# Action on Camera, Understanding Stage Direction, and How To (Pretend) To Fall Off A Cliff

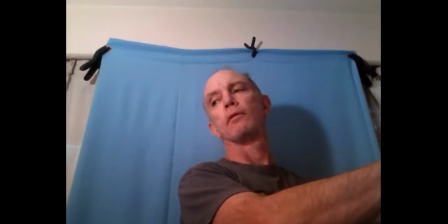[12:21]
You know, and so from there, we're just gonna do the same thing, but we're gonna keep all the action, you know, outside of the frame. You know, so you're climbing, you know, you kind of exactly looking for a handhold.
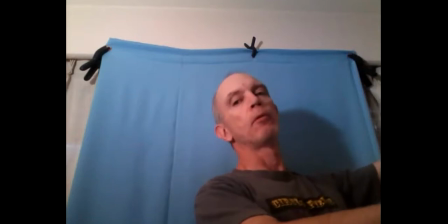[12:34]
And remember, don't reach up because we wanna keep all the action outside of the frame. So it's, so what you're, especially because we don't actually, like, we don't want you to end up standing on your toes.
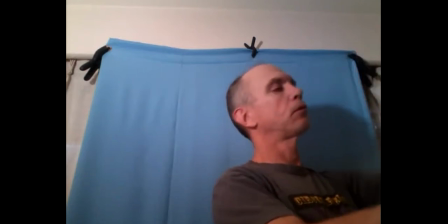[12:42]
You're gonna imagine that like, it's just very small shifts on the rock. Like you're just sort of moving like a couple of centimeters this way in a couple of centimeters that way, you're looking for the right spot.
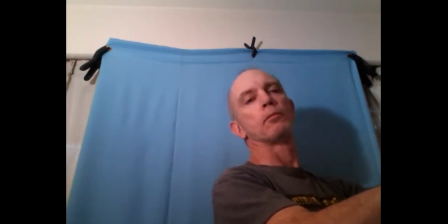[12:51]
So like a real tricky spot on the cliff. Stand by, and it starts, you're trying to find a place, and you feel the rope going slack.
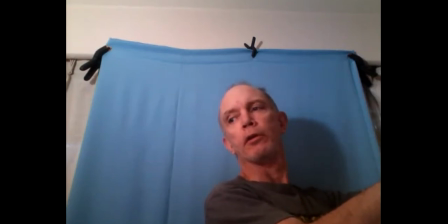[13:02]
And remember, get that hand outside of the frame, so reach forward just a little bit more. There you go. And remember, pull in the extra slack by taking in the tension. Okay, and then you climb and your foot slips.
Whoa, that was close.
You look down.
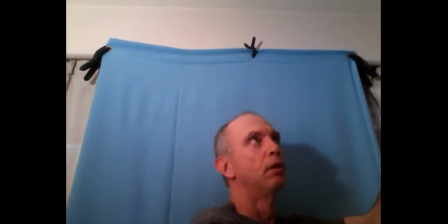[13:18]
right and then i start climbing up again you know and then the helicopter passes remember
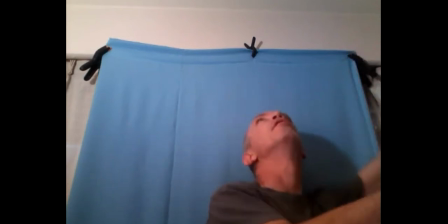[13:23]
reach forward not up you know if helicopter passes by you lose your balance boom you fall
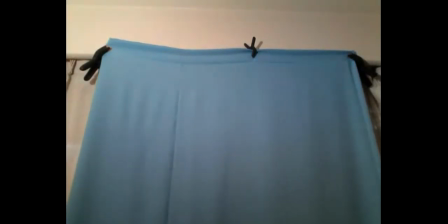[13:29]
and then now we're going to uh do the sort of third phase you know which is adjusting the action so that it all fits in the frame now duke thank you so much for uh you being our volunteer today i really appreciate it you're welcome thank you you know and so that same idea of like you know keep your hands outside the frame because if you look at me you know what i'm seeing
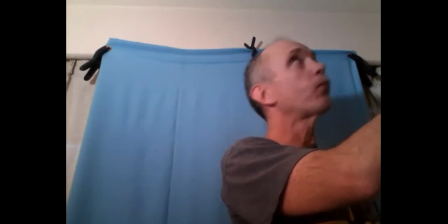[13:52]
you is if you reach up i see the at the empty claw hand you know exactly so uh yeah there you go so you start so
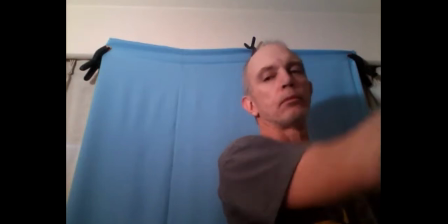[14:00]
it kind of learn where the edges of your frame are you know and and now the the foot slip so we're i want you to imagine if
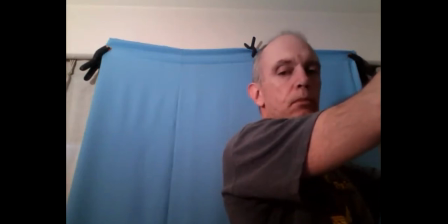[14:07]
anybody is watching the tape that you uh duke had a sort of proper time to set up and so we were seeing him in a medium close-ups right so just the top of his chest really like armpits to the top of his head so because really we don't care as much about
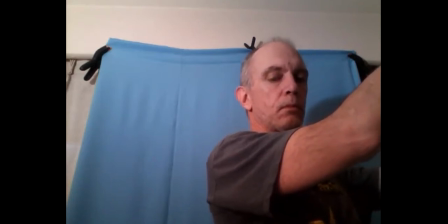[14:22]
his arms although they're nice what we care about is his eyeballs and like how he's feeling and so the closer the camera gets you know to uh the eyes the the better that's going to be the uh and so with that sort of imagining you know
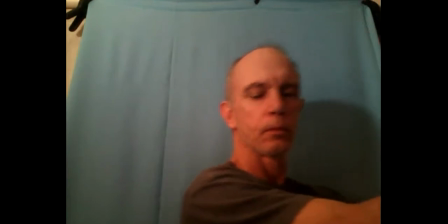[14:39]
that yeah great you know and and if you can take a step physically close to your camera without bumping the equipment you know then
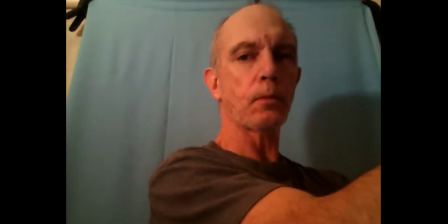[14:45]
perfect perfect yeah so we're seeing um you in more detail which i think is is really good and so and now that we're in that medium close-up
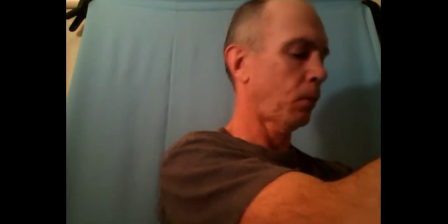[14:52]
the slip like when your foot slips it's really just going to have to be a centimeter or two right so you because you want to
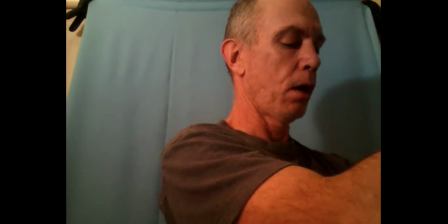[14:58]
make sure you don't dip out of frame as though you just take one foot and then slide it back behind you along the ground
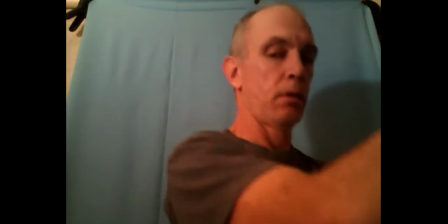[15:04]
yeah yeah so there's just that little this so there's still you're giving yourself a physical thing of sliding the foot on the ground.
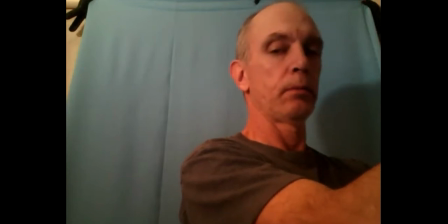[15:10]
And you're not having to worry about like, how low am I going to dip? But you're not actually sort of falling very far.
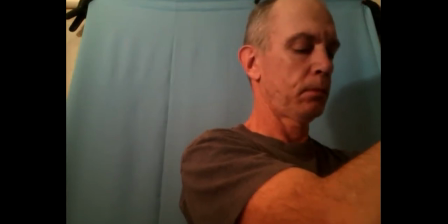[15:16]
And then when we get to the action at the end of it, you know, where, you know,
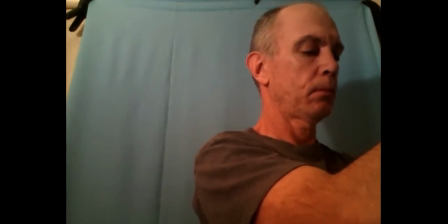[15:21]
the helicopter startles you and you're going to start to fall, what's going to happen is I want you to take one hand off as though you lose grip with one hand.